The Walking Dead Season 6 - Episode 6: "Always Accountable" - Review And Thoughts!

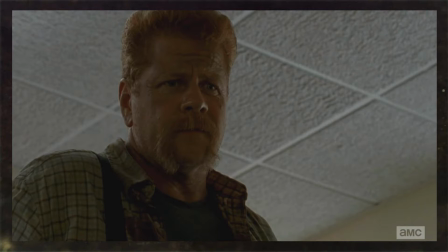[4:16]
And there's the whole discrepancy there, how that didn't plan and fall into Abraham's hands.
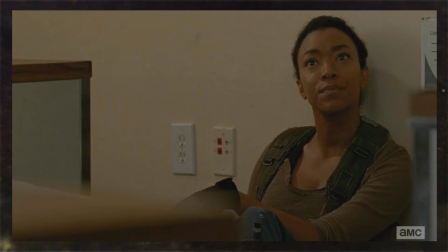[4:22]
And another thing I want to talk about Abraham when we get into a little bit later in the episode,
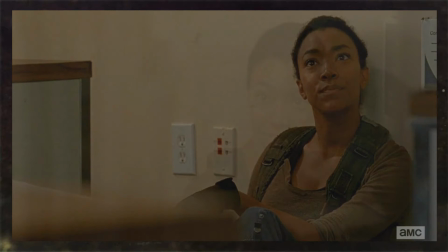[4:26]
kind of an interesting and probably one of the best parts about this episode, is the shot scenes with Abraham.
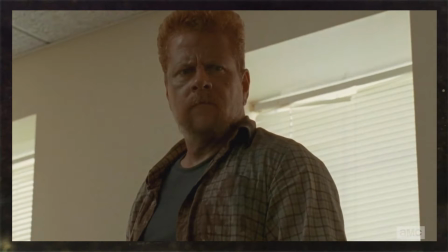[4:33]
But of course, we'll get into that within when time tells. So of course, Daryl tries to return the bag.
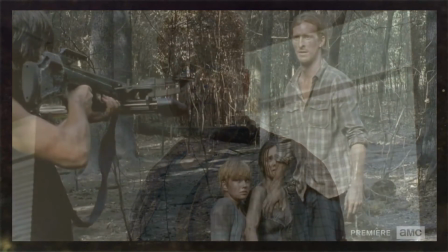[4:42]
When we cut back to him, to the group that was there, and then of course this particular group,
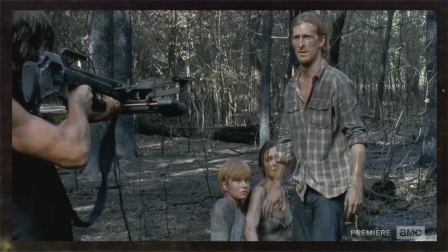[4:49]
who we obviously don't know yet, comes up and tries to find Daryl and these three people, and one of the group members ends up getting bitten because he just wasn't paying attention,
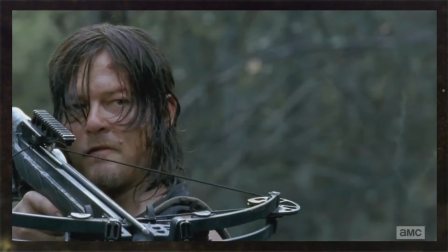[5:01]
and then the group ends up leaving. and they never find them. So I guess that was a good thing that they didn't end up finding Daryl and those and people, because obviously that would have been bad.
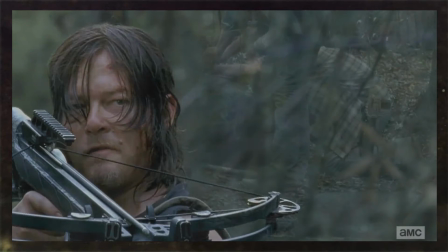[5:12]
So they were able to escape them and leave these people. So we got a glimpse of what might come into the future with how these people act.
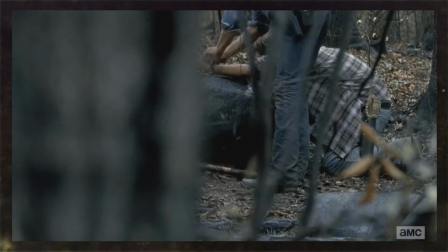[5:19]
But obviously they know how to do things, since he got bitten and they took off his own arm, and then they ended up leaving the entire scene in general.
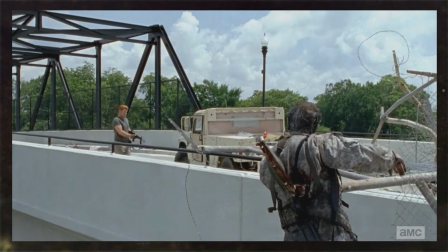[5:27]
Now, getting into my favorite part of the episode is the lighting that they choose to show here.
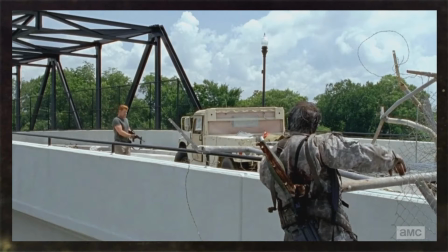[5:33]
So obviously Abraham is, I guess you could say, going a little insane, kind of sort of how Sasha was after she lost her brother Tyrese. Abraham is kind of getting sort of the same feeling here, because he feels like he wants to do everything his way,
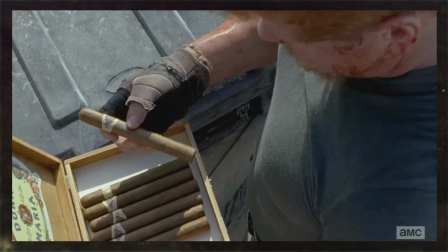[5:48]
like he wants to be in control, and Sasha's basically telling him how it should be and this and that. So he's kind of getting a little agitated at this, and he goes out to take point and take guard, but he ends up going and looking for more supplies, and probably even trying to look for Daryl at that.
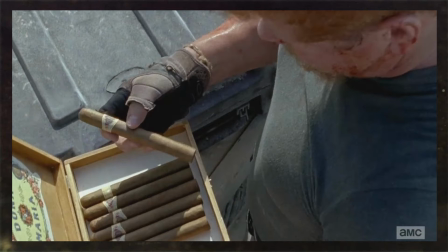[6:04]
But he goes out there and he ends up finding this military truck full with RPGs and cigars, of course. I mean, what better? And the lighting is the best part about this scene here, because from the beginning of this scene to the end, it really shows you how much Abraham let go.
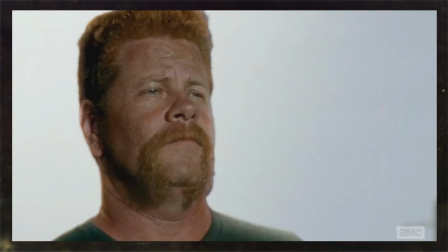[6:22]
Like in this picture right here, this is before it goes into that crazy Walker sequence where he's trying to fight with him on the fence, like over the top bridge. And you could see here in the background that everything around him is white. There's no blue as in like the sky.
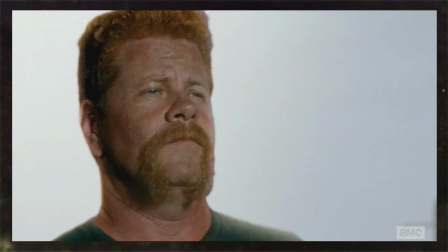[6:37]
It's just kind of like the sky on the right side, and then it fades into this giant white area behind him, as in his mind is like, it's not all the way there. It's kind of going insane right now. Then the scene happens, of course, where he's just getting attacked, and he's trying to fight off the Walker,
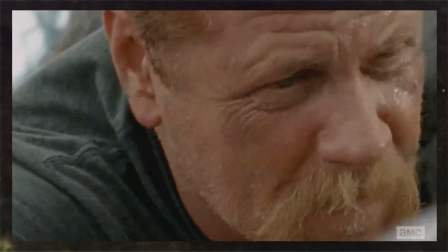[6:53]
trying to be himself, trying to be in control of the Walker almost. He ends up backing off, and as soon as that happens,
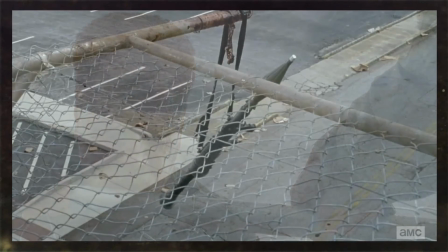[7:00]
the sky immediately starts to turn into a blue bright day with puffy clouds behind them.
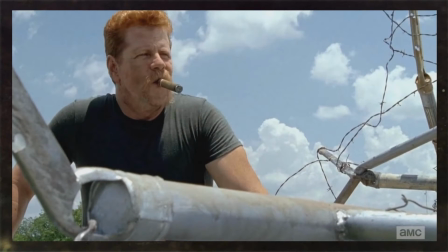[7:06]
By the end, we could see in this picture, he's just happily smoking a cigar, and the sky is just blue with patches of white. There's no absolute white behind him, which kind of signifies that yes, he was going insane, but then he lifted himself out of that area and trying to be more realistic with life, and it's like he almost came back in a sense.
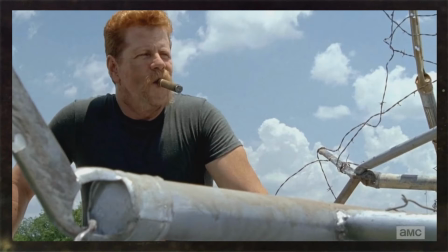[7:25]
And now the sky is blue, it's bright, instead of just a white insanity, just plain background, nothing. So I like how they did that. I don't know if they meant to do that on purpose, but I definitely did pick up on that.
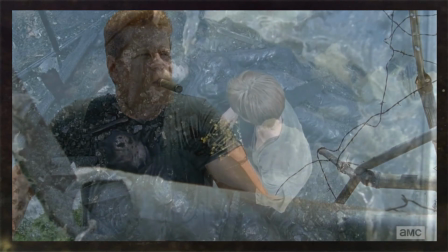[7:36]
Favorite part of the episode. Now, one thing that wasn't my favorite part of the episode was Tina, because we obviously don't know much about her.
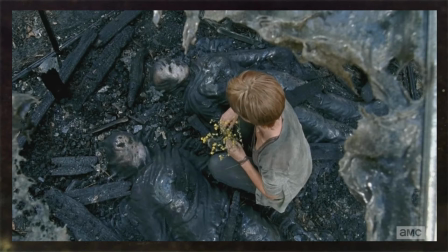[7:45]
We don't know much about any of these characters. And she just walks out there, this is people that we used to know, we used to babysit, yada yada. And she just instantly ends up dying, because she just walked right, I honestly think she just walked right into death.
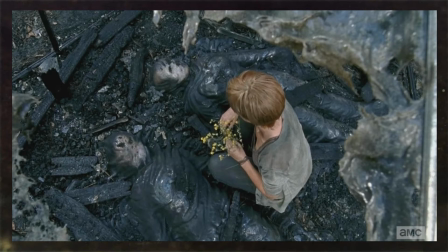[8:01]
And she was obviously a minor character, as are, I think, these three people are, but we'll have to see where the show goes from there.
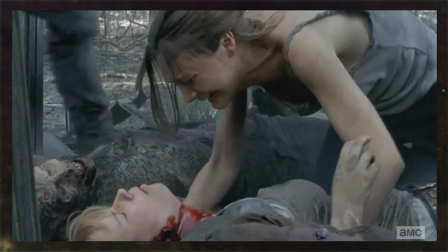[8:08]
Well, these two people now, since Tina's dead. So I don't think she made the right decision. And then, of course, Daryl, if you remember back to the beginning when they came up with this, Rick wants to ask the three known questions to every survivor that they met.
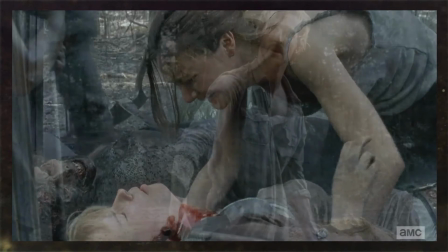[8:22]
So Daryl does the same thing with this guy.